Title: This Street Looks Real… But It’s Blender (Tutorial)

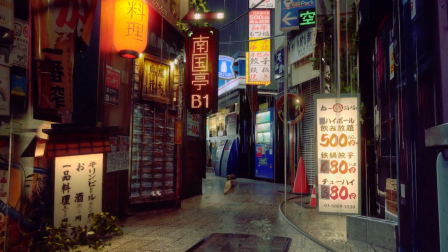[0:00]
Hi guys, today I'm going to show you how I made a cinematic shot in a few hours from scratch. First, we'll gather some references and images we can use as textures.
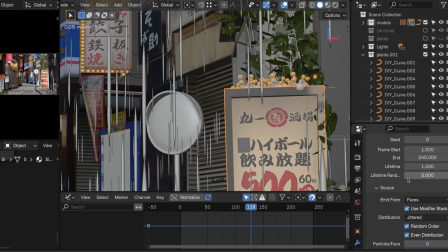[0:08]
Then, we'll put everything into Blender to make the most cinematic shot we can. And throughout this video, I'll drop some technical tips that really helped me on this project, so make sure you watch all the way to the end. And also guys, thank you for helping me reach 150 subscribers, that means a lot. So first, I did the most important thing when starting a new project, finding good references.
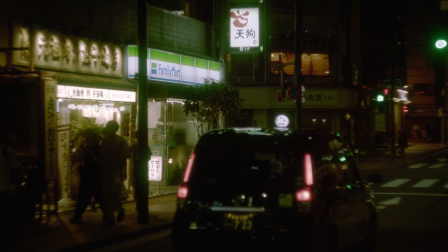[0:25]
Locally, I live in Tokyo, so finding references and textures will not be too hard.
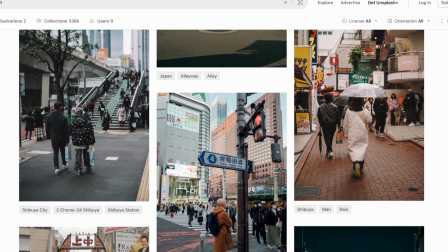[0:30]
And of course, if you're not in Japan, finding images on a site like Unsplash works just as fine.
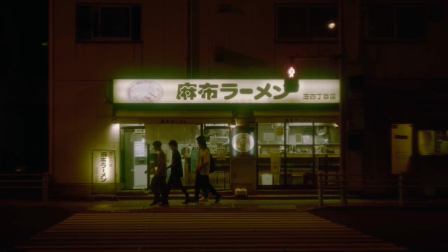[0:35]
So what I was looking for when I went out to take pictures was things I could use as textures, like signs,
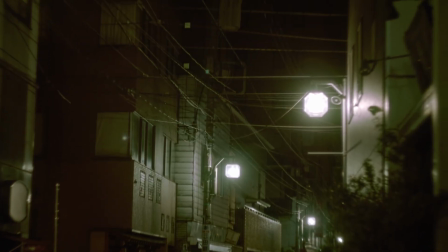[0:41]
the ground of course, like walls, storefronts, but I also wanted to capture some references on how a Japanese street could look like.
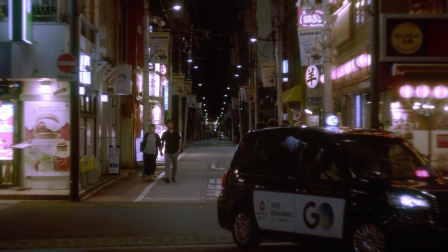[0:47]
So I filmed a bunch of random shots of streets I just liked, and tried to take as much inspiration from each of them.
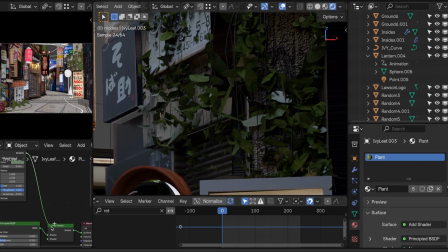[0:52]
I also took a few pictures of some leaves because I know we can use them to make plants in blender But before I took these textures into
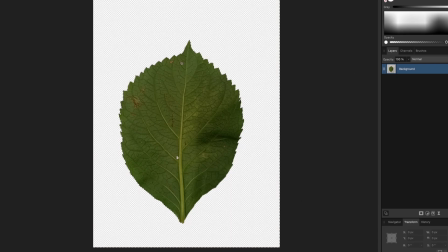[0:59]
blender I went through all of them removed the background for the ones needed and just cropped them So it's easier to work with then I opened
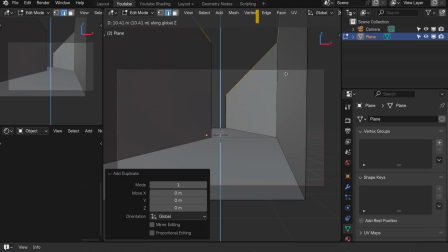[1:06]
blender So I started by just blocking out the rough scene and then putting in a camera It's also nice to add some
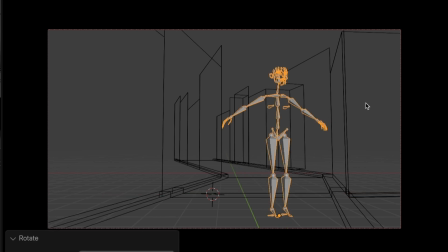[1:11]
meta human rigs to use as size reference for a human Then I imported every texture as plain.
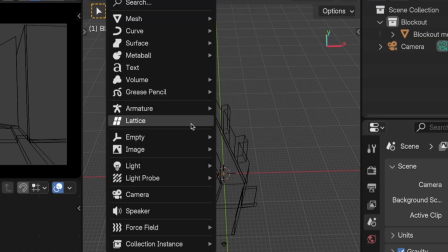[1:16]
There's a very easy way to do this actually in blender 4.2 You just click shift a go to images and choose plain This way all your textures
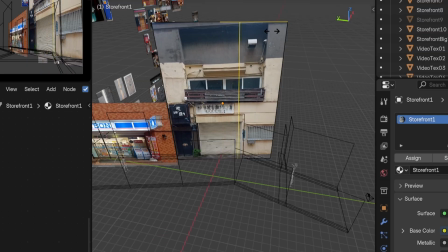[1:23]
will be imported as planes and you can just start using them immediately It's really nice and after this I took the texture planes and placed
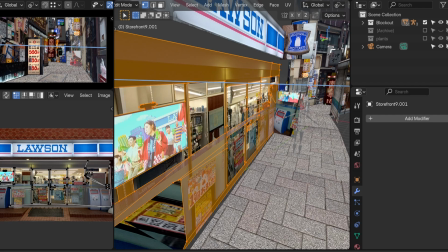[1:30]
them around the scene Next step is cleaning up the models This might take a while and my goal is just to make sure that nothing feels too flat
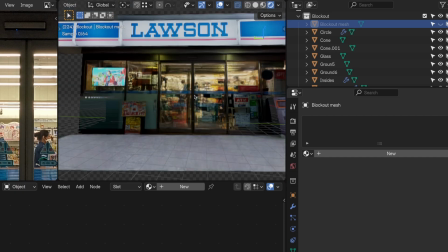[1:36]
And this is done by splitting the texture into multiple parts with a knife tool Then making it feel more 3d by extruding them and while
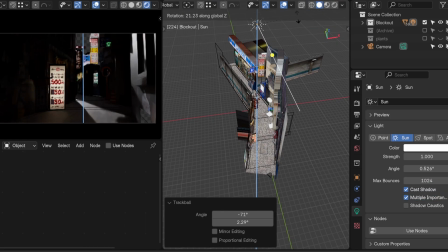[1:43]
doing this i'm also creating some rough materials And next step was to just add some lights in the scene This is also where we start adding some extra
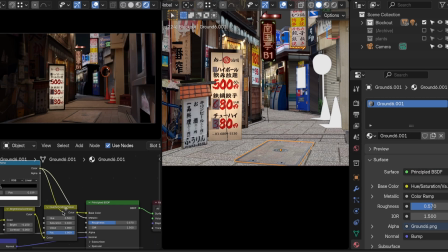[1:50]
details and we just polish everything so it looks better Something that really helped make this scene come alive was these videos I filmed of lights
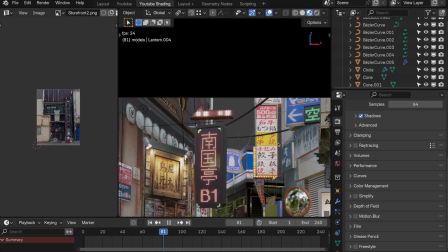[1:56]
moving Then I used these videos as animated textures Here's a work in progress render, not too bad,
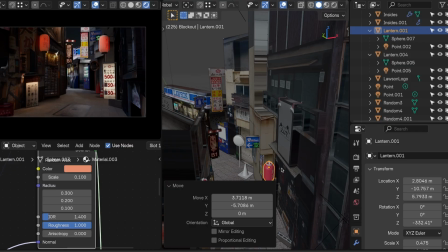[2:02]
but I think we can make it better I also added the lamp from my 5 minute Japanese lantern tutorial so you can watch that if you want to But of course wait until this video is
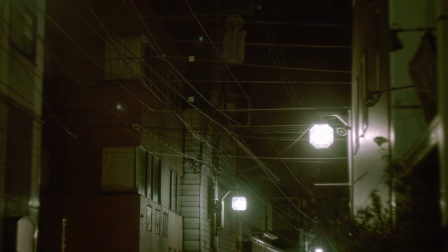[2:09]
done But I felt something was missing In some streets in Japan you'll find a web of power cables And I think this really adds to the
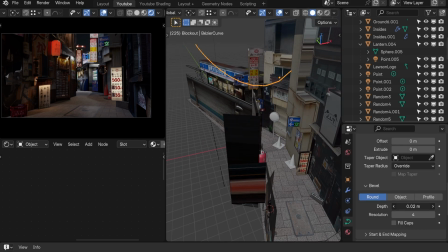[2:16]
aesthetic So I made some power cables for our scene by making curves and extruding them in the curve settings And I wanted some motion in the scene
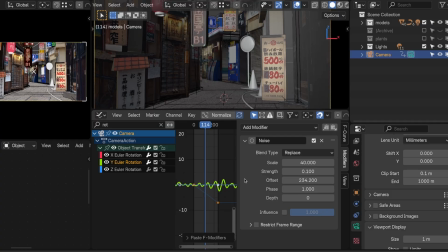[2:23]
so I animated the camera You know, this looks good, but it feels too stiff and to fix this I added a noise modifier on the rotation keyframes and this makes the
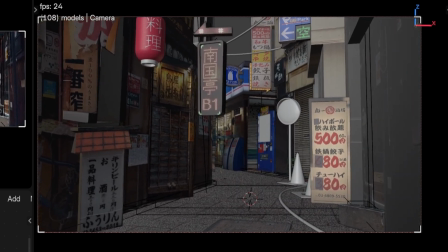[2:30]
camera rotate and move a little bit more naturally But that's not all the motion we can add to the scene So I
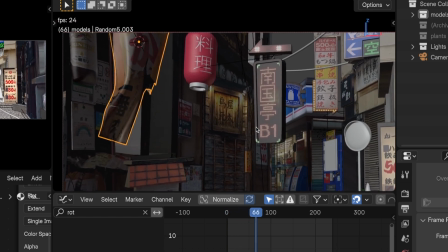[2:35]
also simulated and animated some of the elements in the scene like this sign made of fabric and this lantern And when walking around in Japan,
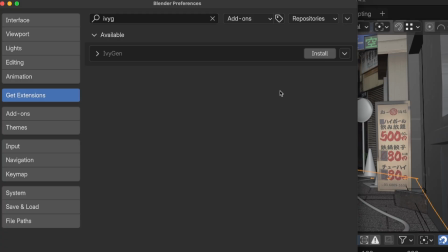[2:41]
there's a lot of greenery around so I wanted to add some plants to the scene too And to make the plants, I just used the Ivy Gen add-on in Blender where you can just generate plants.
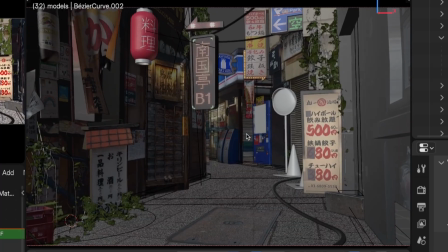[2:49]
And I just added the leaves as textures. And now the scene already looks really cinematic, but it's missing something.
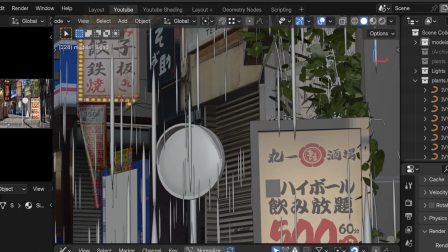[2:55]
Rain. And an easy way of faking animated rain is to make two models. A long droplet and a splash.
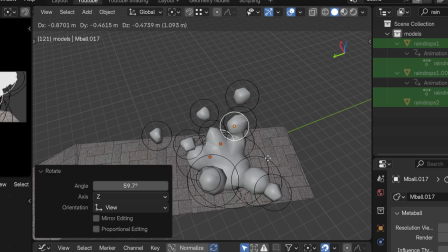[3:00]
And for a splash, I usually use metaballs. Just make sure the poly count is low.
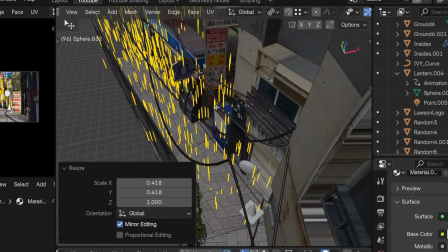[3:04]
Then just copy a bunch of droplets, merge them together into one mesh, and then add noise modifier on the Z location.
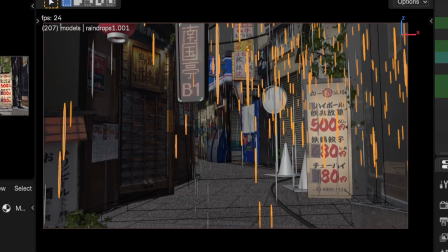[3:11]
Even though all the drops are going up and down, in the camera it will look like falling rain and for the splashes i just used a particle
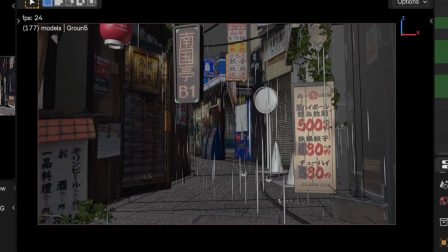[3:17]
system that spawns the splash all over the scene and now it's raining but i wanted the materials to look wet and for that i just turned
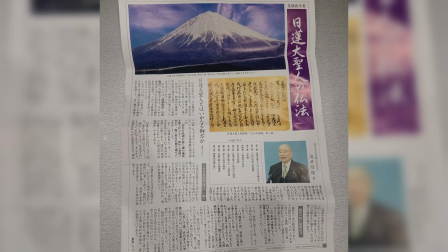[3:23]
on the roughness but i want something moving through the scene so i found this flyer from this japanese buddhist cult that are centered around
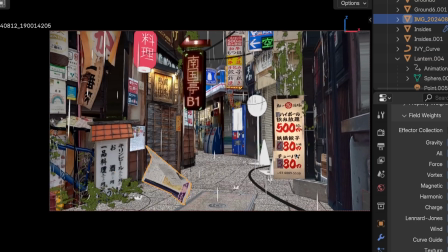[3:29]
this fuji mountain and i guess we can use that so let's simulate it flying through the scene and for the last touch i just want to add some glow
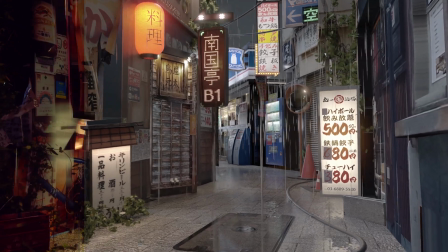[3:35]
which i did in the compositor and to make it look even better i like to bring the render into Dimension Resolve and work on the colors there,
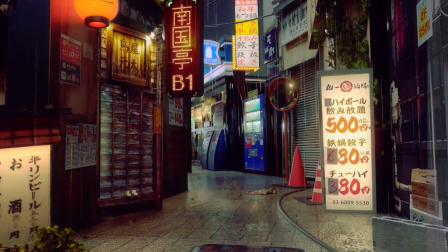[3:42]
because working on the colors like you would on a real shot really helps elevate the realism. That's how I made this cinematic scene in just a few hours.
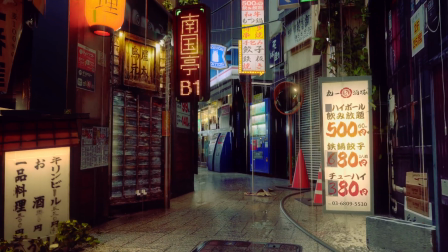[3:48]
I hope you found this video helpful and that you feel inspired to try something similar in your projects. And of course, the project files are free and you can download them in the description.
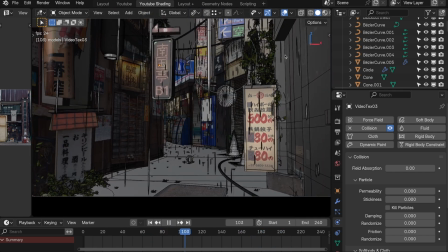[3:56]
And feel free to explore them and see how everything comes together. Alright, thanks for watching and see you in the next video.